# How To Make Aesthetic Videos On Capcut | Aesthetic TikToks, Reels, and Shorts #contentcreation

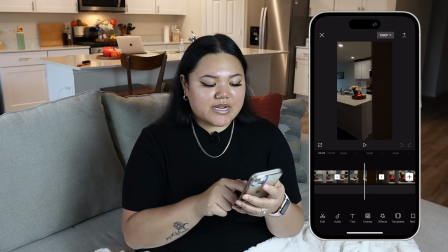(12:11)
Typically, what I like to do is I try to create some type of story with the videos,
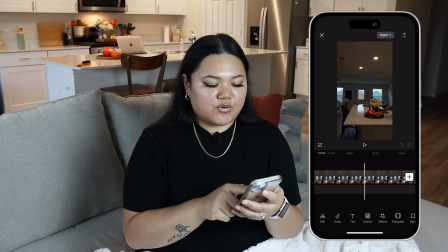(12:16)
no matter if it's in a coffee shop or if I'm recording videos of a banana, whatever it is, I am always trying to create some type of story.
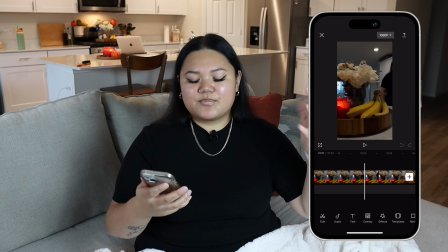(12:25)
And if it's not a compelling story, at least putting everything in order to where it makes sense as it happens.
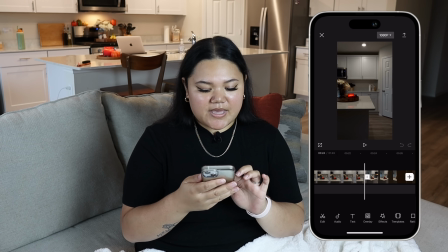(12:32)
So as you can see here, there's a whole bunch of different panning shots. There's a reveal shot.
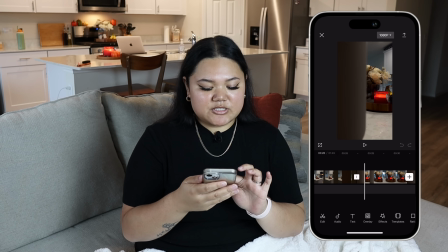(12:37)
There's kind of like a shot where the subject goes away,
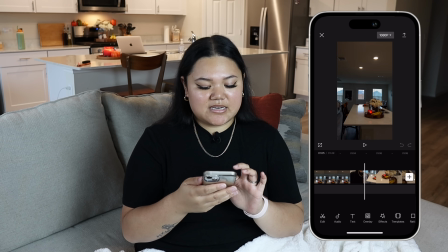(12:42)
and then there's shots of me grabbing a banana 2 different times in a different style. So what we're gonna do is we're gonna go ahead and shorten everything.
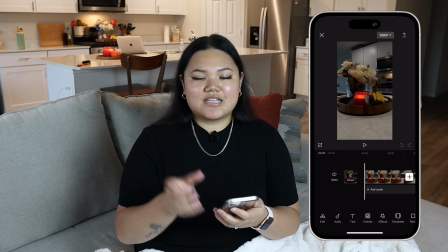(12:50)
When it comes to creating an aesthetic looking video, I think the shorter the clips are, the better.
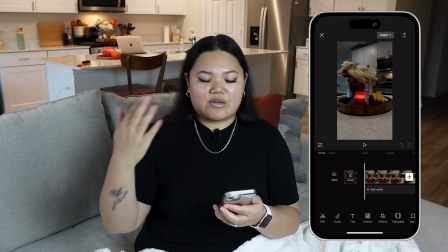(12:57)
Because if you have shorter clips and it's going by like 1 second at a time, it makes the entire video more interesting.
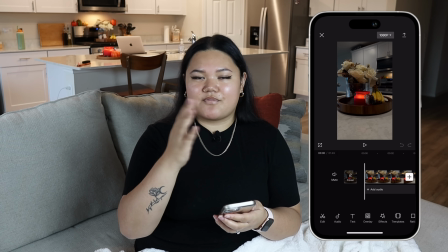(13:03)
So not only do you have moving shots, or you have a subject or something in your video moving, you have short spurts of clips.
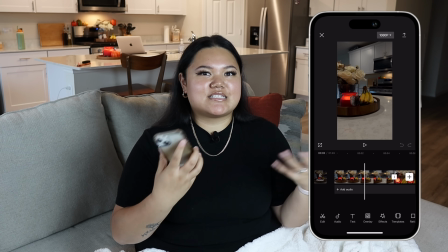(13:11)
And when you think about the way that basically society is right now for social media, attention span is super low.
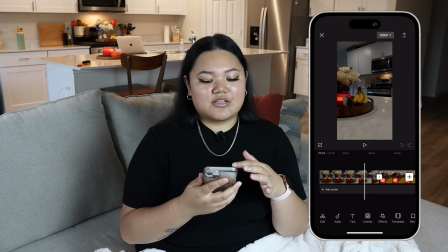(13:19)
It's like at an all-time low. So you just want to make sure that your clips are not only interesting, but they go by quickly.
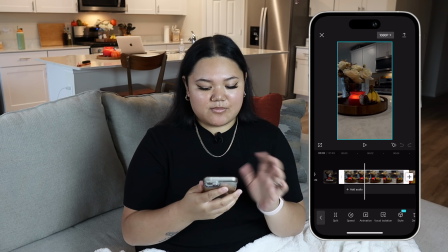(13:25)
So I'm going to go ahead and edit all my clips to be 1 second.
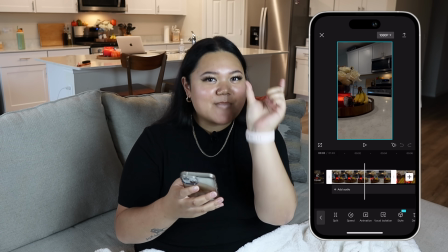(13:28)
And what I want to do is I want to take the 1 second that's the most interesting part of that clip and just trim it down to that 1 second.
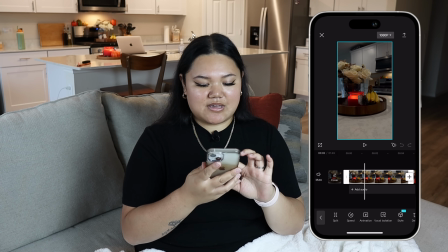(13:36)
So I'm going to go ahead and do that with all of them.
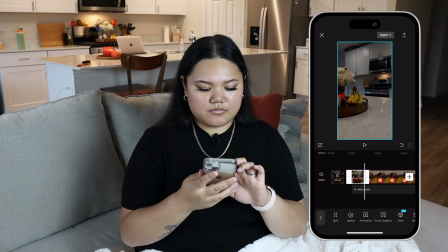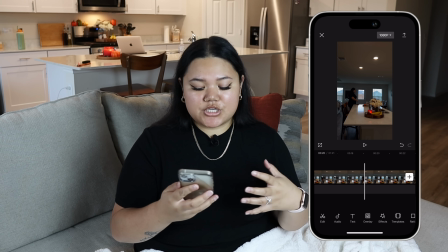(13:44)
When I have clips of me in motion, I just want to get the entire clip in there somehow.
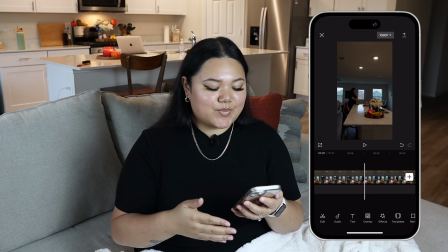(13:52)
I still don't want it to be a elongated clip.
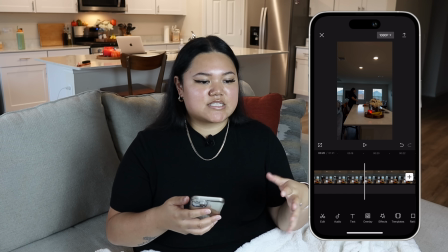(13:55)
Like when you're on TikTok and you're looking at videos that have one long action, they still clip it up.
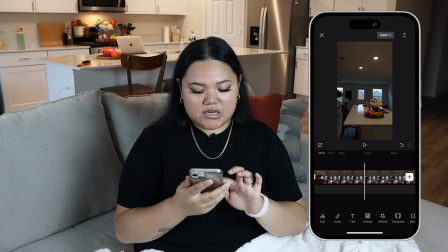(14:02)
So in this part right here where I'm walking around the counter and grabbing the banana,
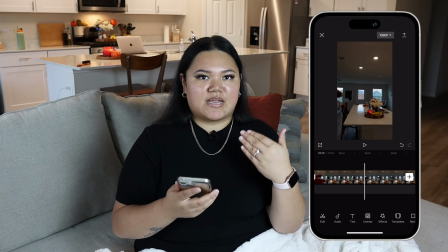(14:07)
I want that sequence of me walking up to the banana and grabbing the banana, but obviously that's more than 1 second long.
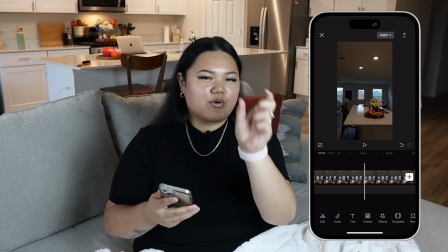(14:13)
So what I'm gonna do is I'm gonna chop it up and then make those important parts of the clip 1 second each, so that I don't have the entire thing,
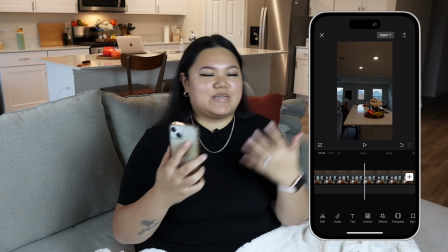(14:20)
but you can see the motion of me basically going up to the banana and grabbing the banana.
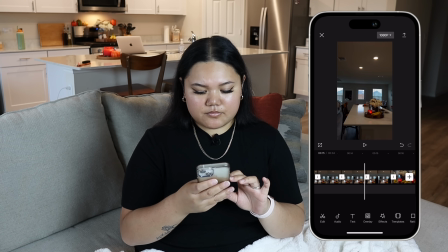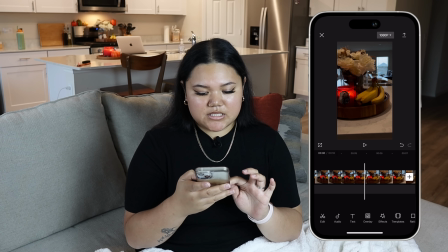(14:31)
This part right here, I was questioning if I wanted to keep it in because the pan wasn't as stable as I wanted it to be.
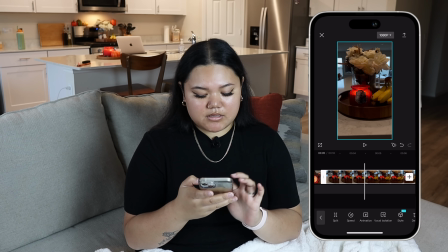(14:38)
So I think I'm gonna go ahead and just delete it. Now
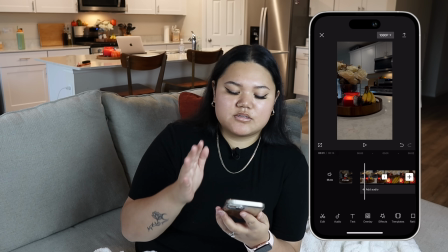(14:41)
what I'm going to do is I'm going to go ahead and rearrange all of the clips to a point where the video makes sense to me.
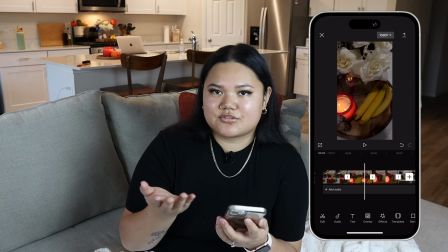(14:48)
So there's some type of story, even though there's not a climactic story in it. I just still want it to make sense.
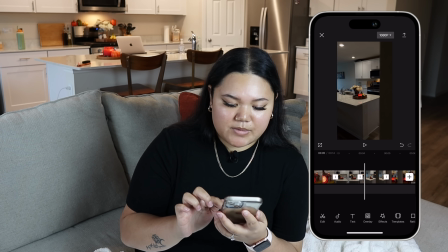(14:55)
So for example, as I look through my shots, this one is a reveal shot right here.
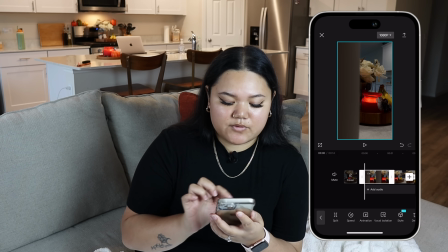(15:00)
So what I think I want to do is I want to go ahead and have this at the beginning. Maybe not the first shot, but I want it at the beginning regardless.
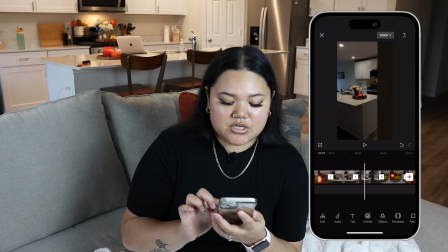(15:08)
And then I know that for sure I would want this one to be the last shot, because this is kind of looks like an ending to a video.
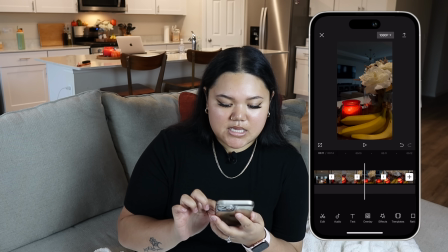(15:16)
So I'm going to go ahead and bring it to the end. And then I'm just going to play around with the different shots. And I think me grabbing the banana is kind of climactic.
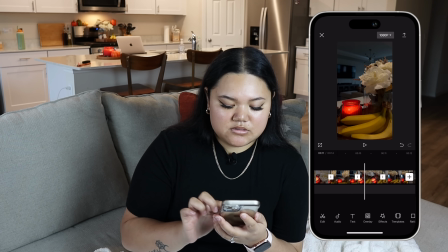(15:30)
I don't know. So I'm going to go ahead and actually bring it towards the end so that it's like there was a purpose to the video and I fulfilled that purpose. And then so after the reveal, I think what I want to do, organize these to where it kind of makes sense. So this one kind of looks like it's a reveal. So I'm going to go ahead and bring this to the beginning as well.
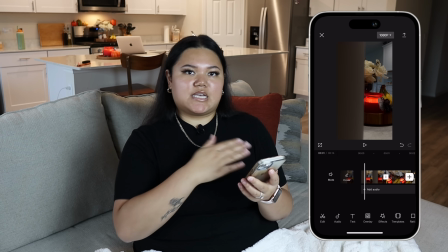(15:48)
You don't always have to do all reveal shots at the beginning of your video, as long as it makes sense.
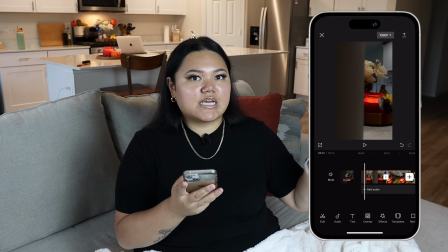(15:54)
So at the end of the day, you just want it to flow well together and it looks aesthetic, then it's fine.
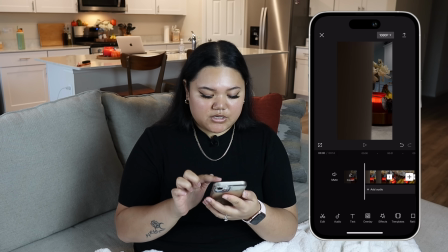(15:59)
So we're going to watch the entire video.
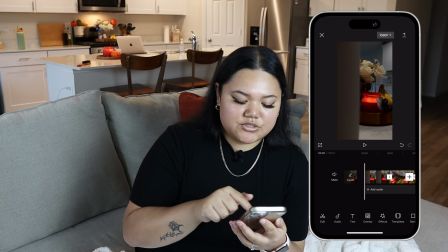(16:02)
Actually, the first thing you want to do before you even watch the video is you want to scroll to the beginning of your video and then hit the mute button.
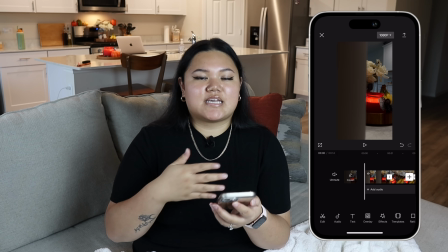(16:10)
Unless you want the sound effects like maybe walking shoes or like chatter in the background,
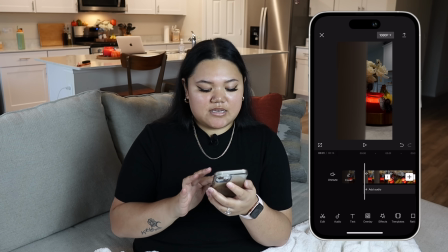(16:17)
if you want that to be on, then you can unmute it.